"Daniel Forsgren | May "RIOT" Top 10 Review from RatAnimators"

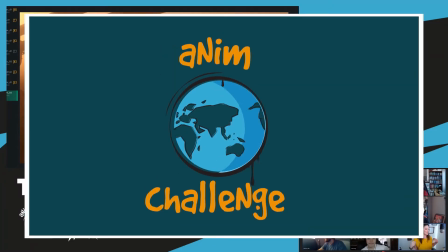Okay, this is our last submission of our top 10 Daniel underscore Forsgren underscore O2 MP4 audio up for the first listen.
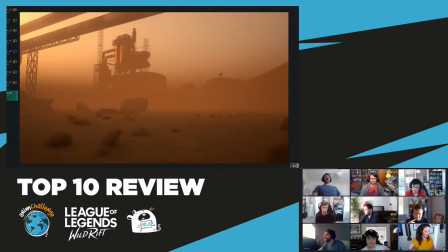Let's do it to it.
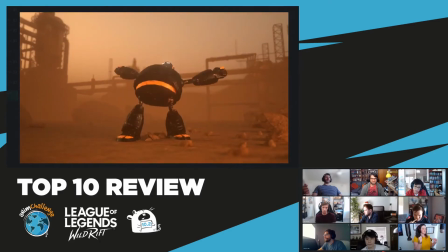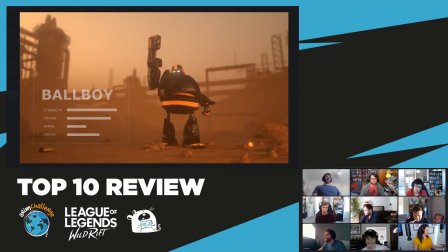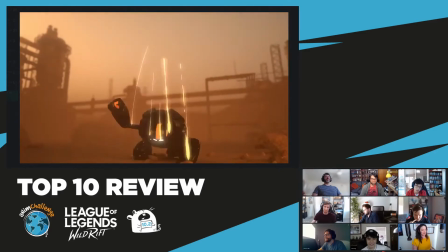Is there a okay, sorry, somebody just asked, is there a rat emote? Someday. We'll get there.
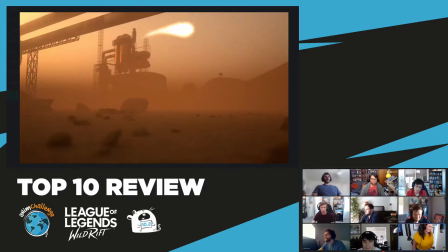Anyway, ball boy. Who wants to talk about ball boy?
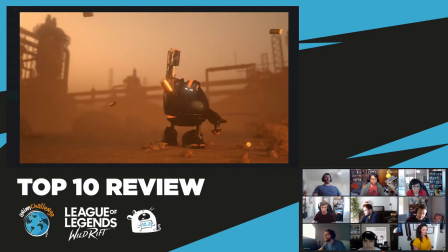well i guess i can mention a little bit one thing that i liked a lot about it was just the
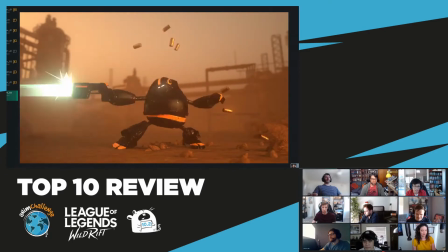um the weird way like the one thing that sticks out is just this little moment where like he spins around on his uh his upper body spins around like independent of the legs
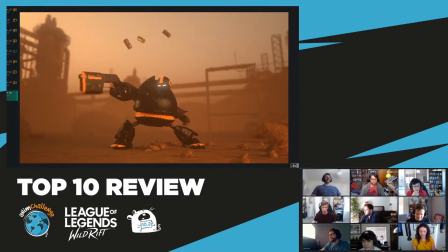i was just like treating robots like robots and taking advantage of
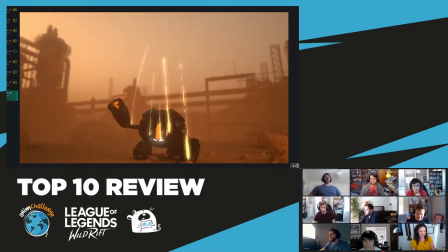those types of things and how they do stuff so i really appreciate that because you could just treat them like a like a pudgy
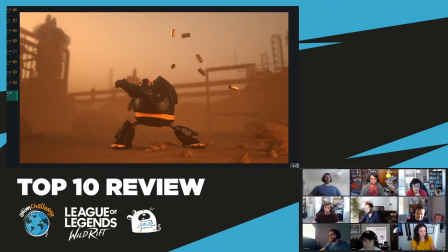character and just animate them like normal, but that's very specific and I like that.
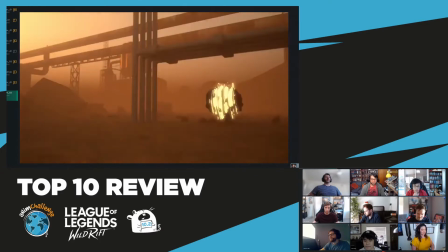This is another one I think we talked about where just the presentation was just really solid.
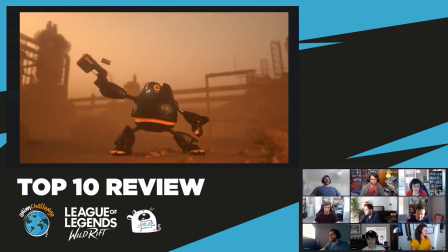It feels really integrated, all of the effects, the background, the rendering and everything.
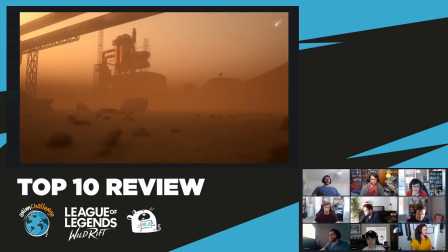It's just very cohesive.
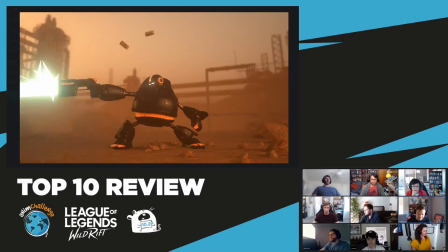Yeah. It's just really tightly well animated.
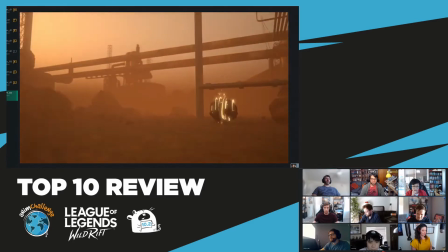And I think if I had to say something for me, it would just be kind of some of these motions are maybe a little,
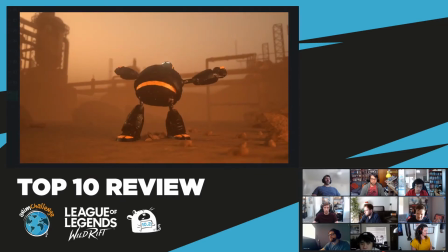as I'm watching it this time, feel maybe a little bit separated in terms of like he rolls in and then he does kind of like this sort of stretch
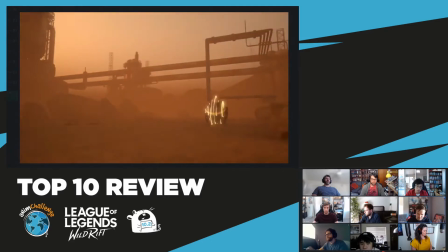suddenly.
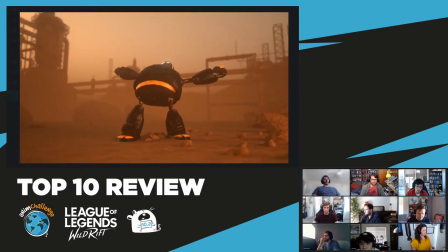It's not, I don't have a problem with the motion, but it just feels like, like it's a little bit disconnected from what he just did.
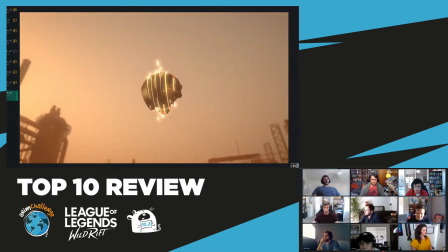And then a little bit disconnected from what he just does right after.
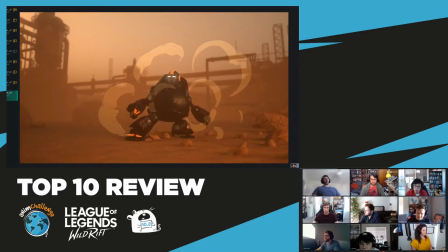because he seems like I don't know. It could actually be a little bit of a storytelling. Maybe this guy when he's rolled up in a ball for a long time for most of his life and then when he finally gets to not be a ball maybe that's why he's stretching.
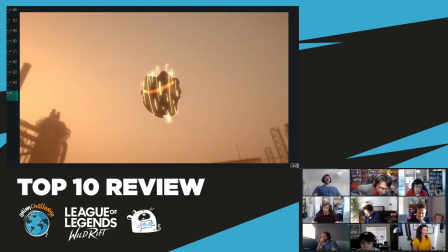So there could be something to that that maybe I'm missing. Oh, is it a stretch? I thought he was going like, ah!
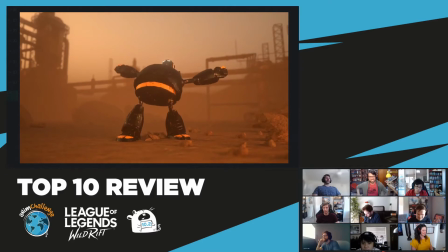Like screaming, kind of like, ah! Oh wait, am I not? I thought he meant like stretch frame.
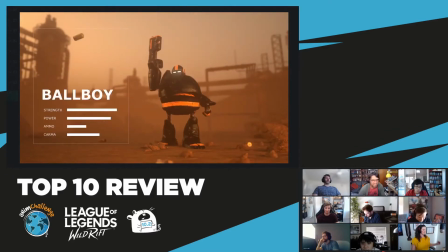What's the audio doing? It's just Toonskis.
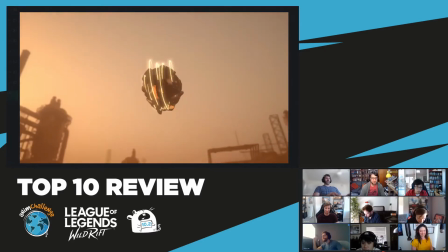yeah i didn't see it as a yawn i thought it was like uh let's go oh yeah yeah maybe that's part of the thing is
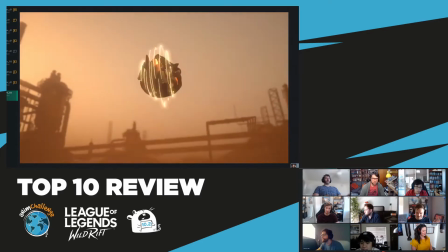that a feeling it's i'm reading a little bit like a stretch without the audio or without anything um i feel like almost i almost want i don't know
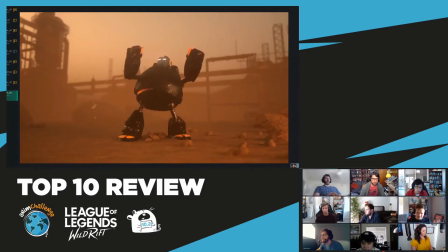i guess and then he goes into the gun which is really great but but i wonder that this moment it's really what it's doing for like the storytelling but yeah i agree with what you're saying though about the emotions feeling a little disconnected just because he like comes in and like this cool
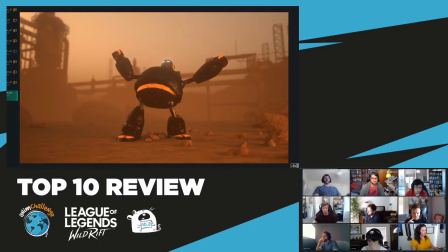slide pose and then he hits sort of like this middle and then comes out where i feel like there'd be a way to make it feel a little bit smoother as as he's sliding like he knows he's gonna scream at the end of that so if like during this pose maybe his arms
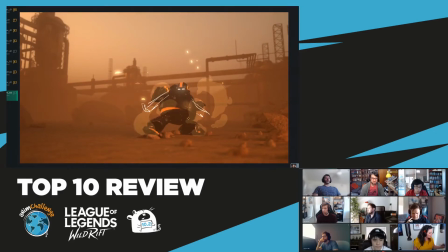are already out into the side like he's going to swoop up and like even maybe bending down as he's coming a little bit closer to the end here does he have little fingers he does kind of right um so like this motion
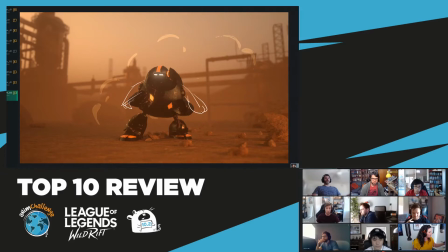maybe it's like a swoop flows into a swoop up rather than coming into his body it's more like a coming out of that into the celebration i feel like it's this
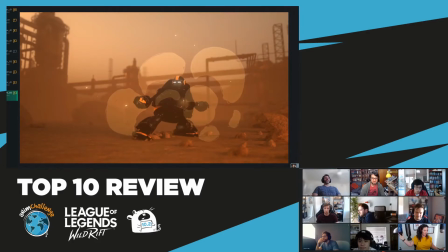coming into before exploding out again when he's already kind of a place where his arms could be out and then coming up into that motion would make it feel a little bit more connected when if you kind of contrast that with like this
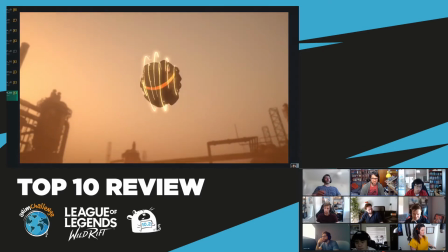like there's a really good version of that in here too which is like this hit you
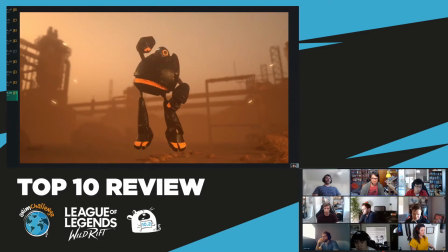know it's like the hit bounce up and the bounce up is like the anticipation for the next action so it just feels so fluid and you
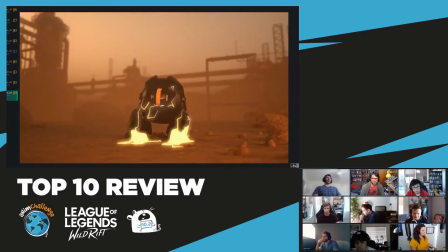know like he's already planning the next action before he even hit the ground uh and that's kind of what's missing from this is that feeling that he like intended to do that thing next uh whereas here it's like
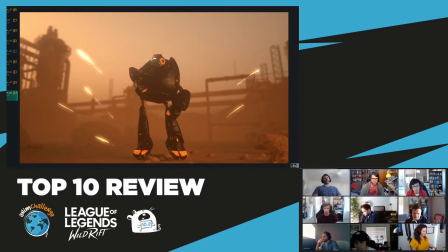even on his down post here he's like already getting ready for the next thing he's gonna do
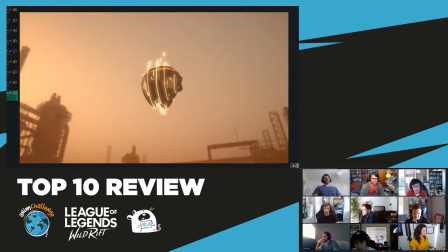which is really cool and that this this feels like it flows really well together in a really interesting way
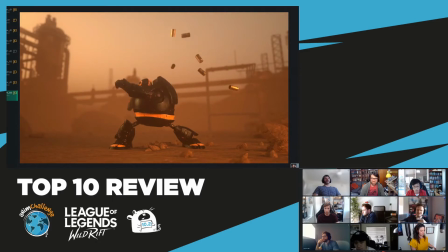i almost wonder if you like rolled right in and just did that yeah but
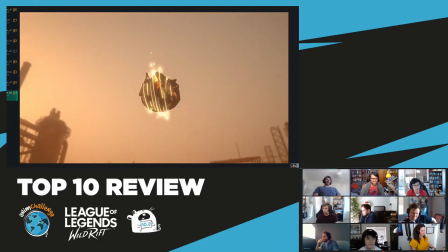yeah maybe like yeah um i love the uh
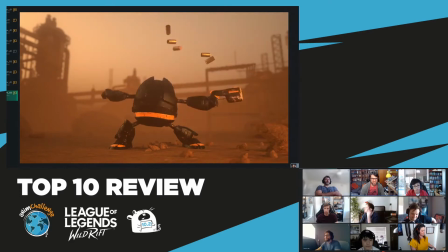the addition of the bullet shells is like what sells this whole thing to
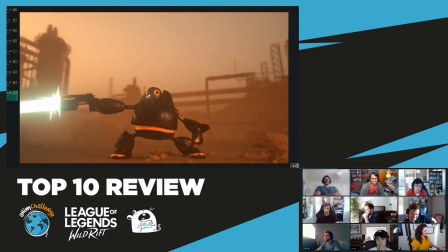me uh like i i i actually like chuckle every time
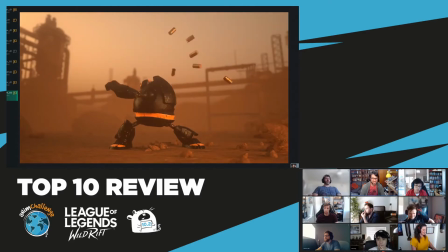i see it because it's just like so funny how like chunky the bullets are and like matt or nick said the way that he like moves around without moving his lower body at all is just very very robot-y and he has such like he's like a cool cool vibe but then
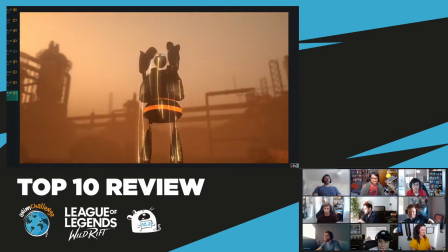he's it's actually kind of a silly motion uh so there's like this contrast where he's like taking himself seriously it seems
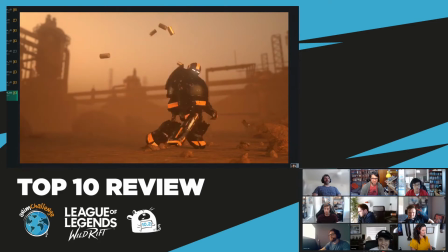like but then the motions are kind of silly and comical in a way which is a really fun contrast i agree i do wish through through this motion there was like a vibration like i love
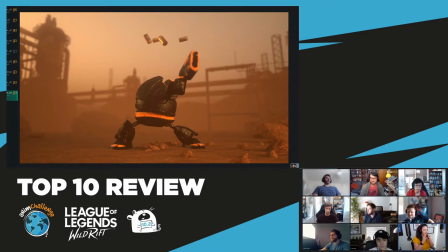everything about it like exactly as nick and skyla just said but just a little bit of motion it is so so dead like even like a slightest shift to like as he's spinning this way maybe the pelvis is just a little scooted that way um a tiny bit of pixel buzz there i feel like would make it feel just a little